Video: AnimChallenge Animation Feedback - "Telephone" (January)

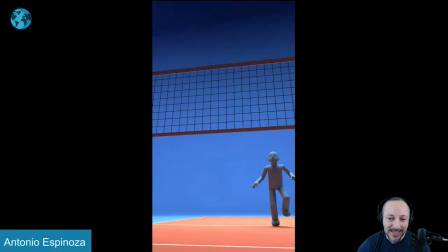the end we could push that c-curve and it's a bit stylized where I kind of to be honest I kind of like the
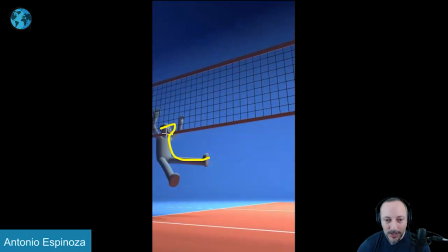the straight angles because it doesn't always have to be all roundish it could be interesting to kind of push that a little bit more but sometimes it's kind of
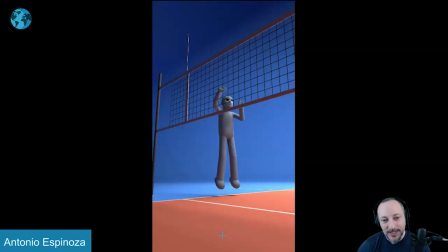neat just have more like a it's almost I don't know it's like a puppety or feel
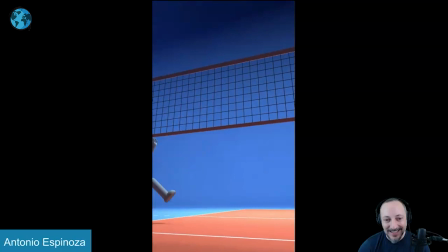to where things are just a bit more rigid i kind of like it but
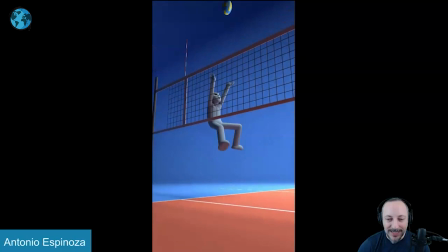that is that coming in here watch out bit of a neat pop there but again over over real time i again it's
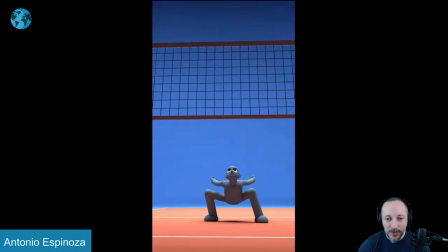more stuff that i feel like that could have been a bit smoother but does it distract from the viewing is like a crazy pop that
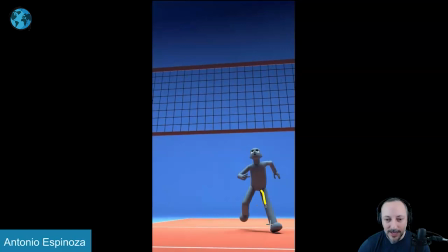goes whoa that was wrong no but also visually you got that shading and then pops into a lot of dark And I think that's why I'm picking up on it as well. But again, you got asymmetry in the poses.
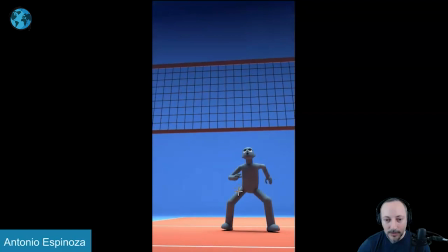Probably bring this out and out here. So you don't have a tension right there. So you got it over almost two frames there.
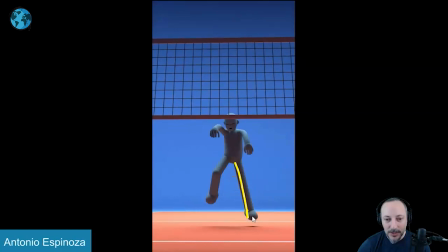Asymmetry, I like how it starts to lead back with that wrist, how the wrist goes back first. And even here, got a slight offset there.
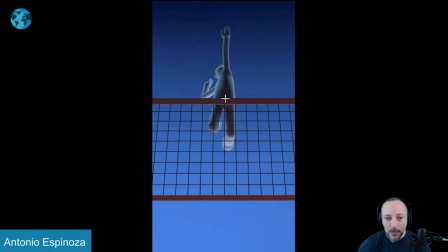I think that's great. Full extension here, which is good. I'll probably rotate the foot a bit lower. great lighting too we use we understand too with with shapes in front of like stacked in front of each other the lighting helps to give you that line here
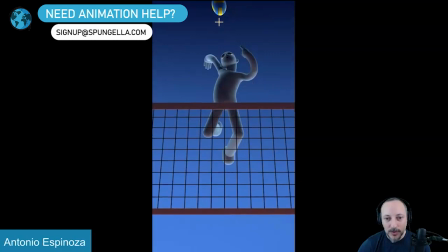that highlight line to give a separation so it's not just one blobby thing i think that's pretty clever too and you got the squash
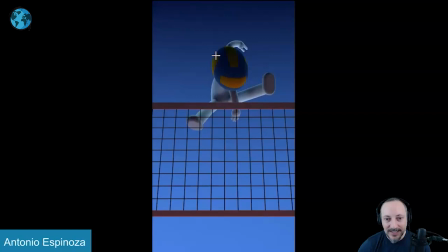on the ball and that's cute too look at that asymmetry in the face but just at the end and again might have been nice to do a bit of a bend over break the joint and maybe i'll go this way into that it's a bit harsh there but if you play this in
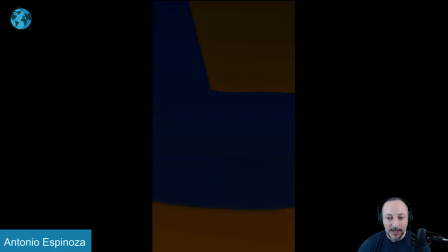real time i know to me i linger on that frame like i see that arm and
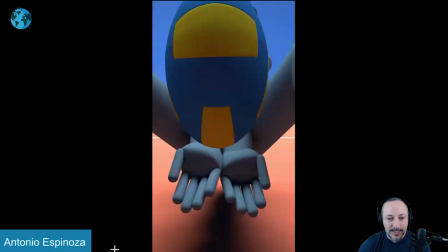there's something where i wish it would be less like that but that is that
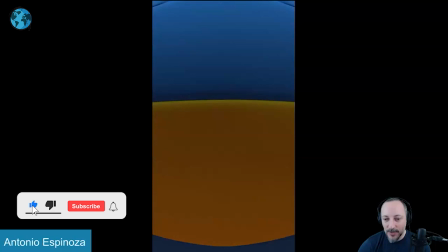really cute again nice presentation and the sounds are great let me bring that back to sound
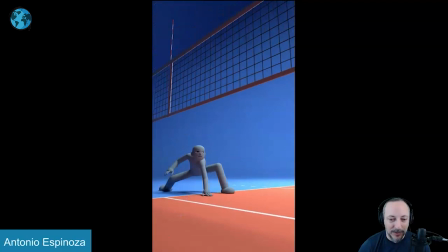sounds great also i love these uh the squeaky sounds that's because i used to play basketball a lot uh indoors like that you just have to you just hear you hear those sounds like ah that brings you back anyway it has nothing to do with animation this is really cool and that's it
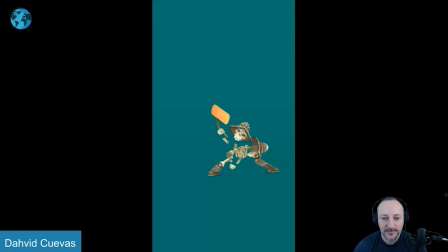for me thanks all righty let's watch this there's sound that's so good i turn off the sound here even though it's great the mechanics are great there's
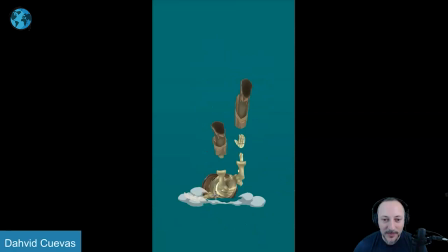some great separation all the limbs i love the 2D effects that he has added, great offsets and everything. But besides everything being great, also like the snappiness, how he gets quickly into this. The cool thing is that he basically gets into this over one pose, kind of like over one pose, one frame, like we kind of snaps into that.
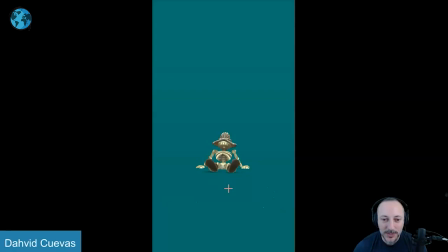But then the continuation in that wiggle just helps to not make it super stiff. There's just enough life in there as it continues. I think that's great. Love these here. you can see the smeary multiples it's just really fun to see that type of exaggeration
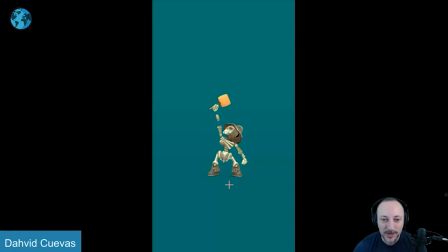with the character being so loose I love all of this but the main reason why I'm showing this one is the end again I just want to go through these frame by frame and I recommend every student that watches this day look at those clips or anything that you find online that's really really cool and then go through frame by frame
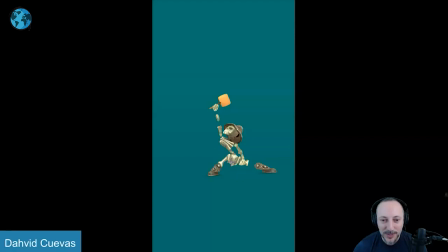to look at what does he do he goes and leads with that leg then brings this in and then the rest and that in real time totally works but i love this here look at that it got while he's working he's already going off with multiples
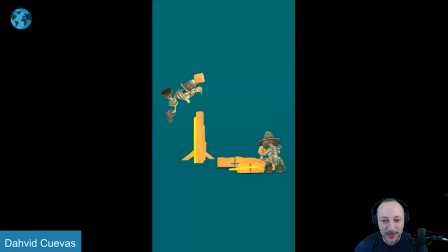and i love that it's almost like a mini montage where he's still working
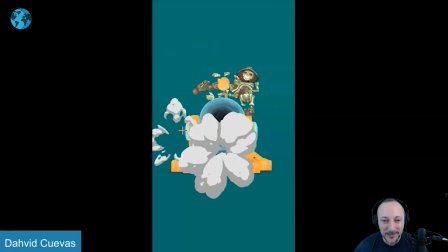all that continues with a slight adjustment camera here look at that it's just so much fun just to look
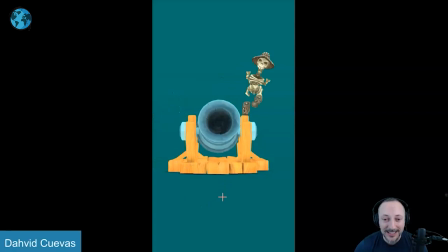at it frame by frame Animation wise, I really don't have anything to say just because it's so great. I love all of this here.